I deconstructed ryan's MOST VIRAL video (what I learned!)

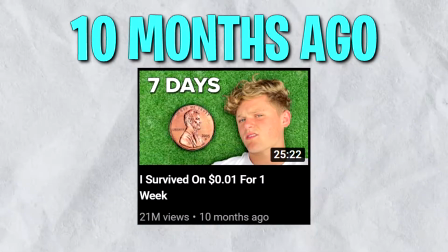0s
I survived on 1 cent for 1 week. It was posted 10 months ago and currently it has over 21 million views.
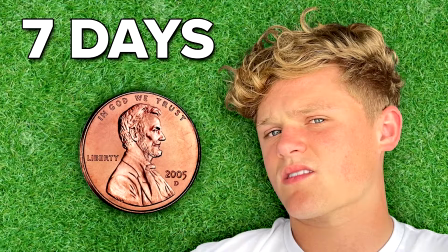7s
And here is what I learned. First of all, let's analyze the thumbnail. Ryan could have made the thumbnail to look something like this.
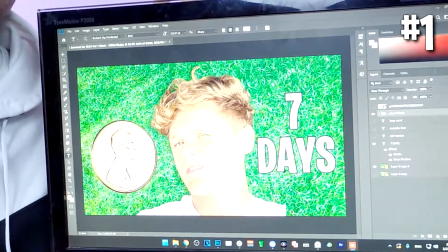14s
It doesn't look nice, but it's logical. Ryan uses the rule of thirds. You split your thumbnail into thirds, and those 4 focus points are where you should place the objects you want to focus on. This makes the thumbnail more pleasing to look at and easier to grab the eye of the viewer. Try your best to apply the rule of thirds to your thumbnails.
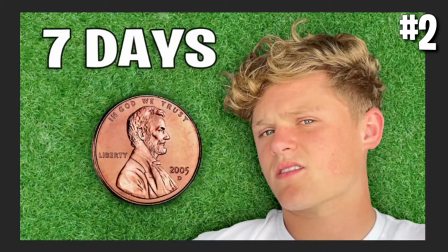34s
Ryan could have changed the text in the thumbnail to something like surviving on $0.01 for an entire week.
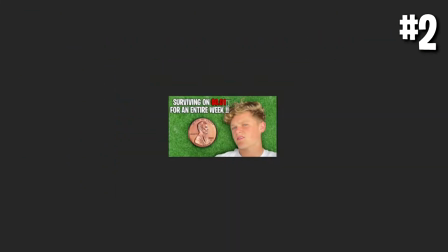41s
But if you zoom out the thumbnail, you will find that it becomes much harder to read, much longer to process.
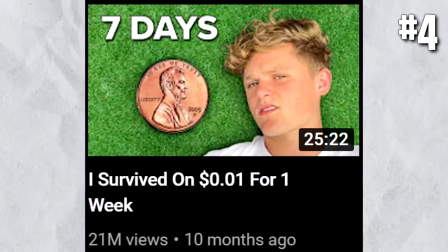48s
Make sure to only use 0 to 2 words in your thumbnail. When you see the title and the thumbnail of Ryan's video, what are the assumptions you make?
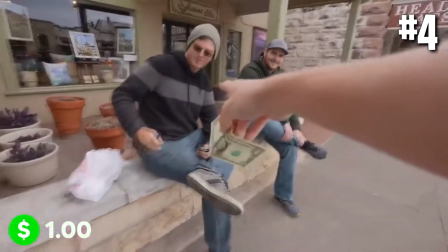55s
You assume that the video will be him trying to survive on 1 cent for an entire week. How will he find the money for food? How will he find the money for shelter? If the assumptions you make about your video are not intriguing enough, if you are struggling to come up with ideas to make your video 10 minutes, well, guess what?
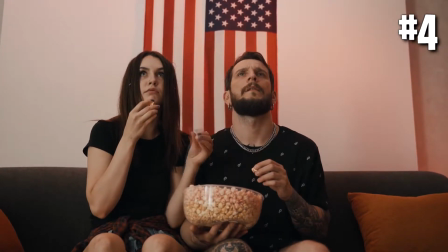74s
The viewer is also struggling to find reasons why he should spend 10 minutes watching your video as well. Make sure your title and thumbnail pose a really intriguing assumption. This video is packed with lots of extreme moments that happen in this video. There is tons of thumbnail ideas. The one thing Ryan didn't do is include more than one thought in the thumbnail. He could have included how he turned a cent into $50, which he does during the video, but he stuck to just one simple idea.
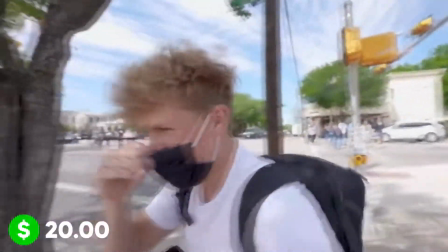104s
Make sure to choose only one thought per thumbnail. And now for the video part. I wrote down 10 points and here are them. You can easily get lost in a 25-minute video. That's why Ryan put a counter at the bottom of the screen to make sure if the viewer's mind wandered off, he doesn't just click off.
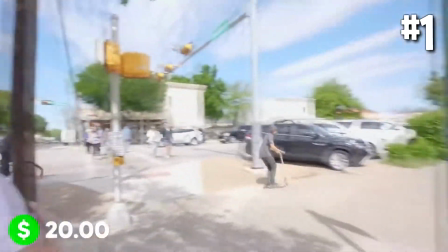122s
He knows where Ryan currently is in his journey and he continues with the video. Add graphics to your videos that help show progress. Another way to show progress in your videos is to show transformation, where you used to be and what you are going to do now. A cool way to do that is to film some B-roll. A-roll is basically me talking to the camera.
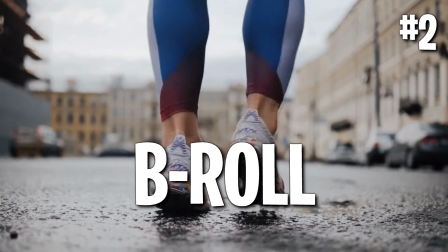142s
B-roll is basically cool shots with music in the background or cool shots of whatever I'm talking about right now. I picked my camera yesterday. I dropped my camera. That was B-roll. Record the B-roll footage to help show progress. A video like that is really hard to film and most importantly, really hard to record the audio for.
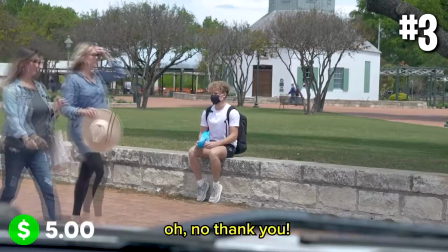162s
That's why Ryan used the subtitles in his video. Every word that isn't quite audible, he used the subtitles to make up for it.
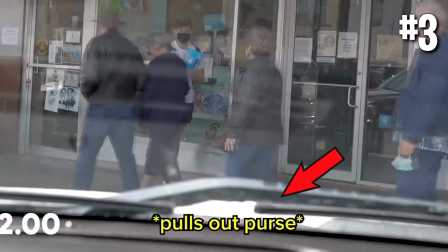170s
And even the subtle body expressions that the camera couldn't pick up, he added them. But also, make sure not to overuse subtitles. It can be really not broadly appealing, but we will get into that at the end of the video. Use subtitles to help your video when needed, just don't overuse them. Another interesting thing I found is that Ryan explains everything he's about to do in the video.
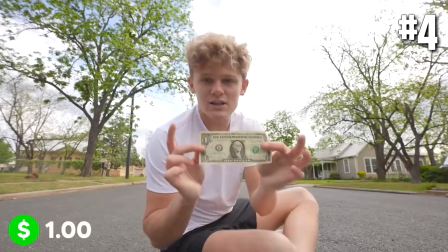192s
He is going to buy some candy to sell, he sits down and explains every part of the plan. To help the viewer keep track of his journey and build up the story of the video, so make sure you do it. Explain every next step of your video. And a good way to do that is to record everything that happens.
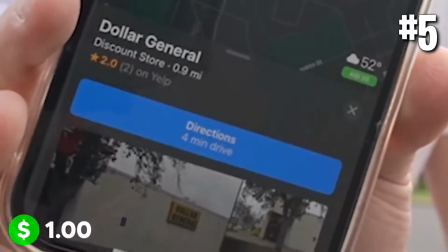210s
Ryan recorded footage for everything he possibly can get his hands on. If you have something you want to say and don't know if it is going to make it into the video or not, just say it. And if you don't like it, you can always just edit it out in the editing process. Better more footage than less. But let's say you forgot to explain something or it turned out another way. You can always record some more footage when you get back, like Ryan did in this video.
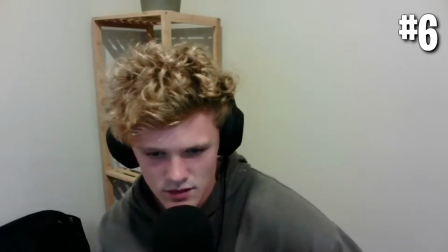236s
There is lots of footage of him commentating over the video in his house after he finished the challenge during the editing process. Record the commentary for your video if it involves a story.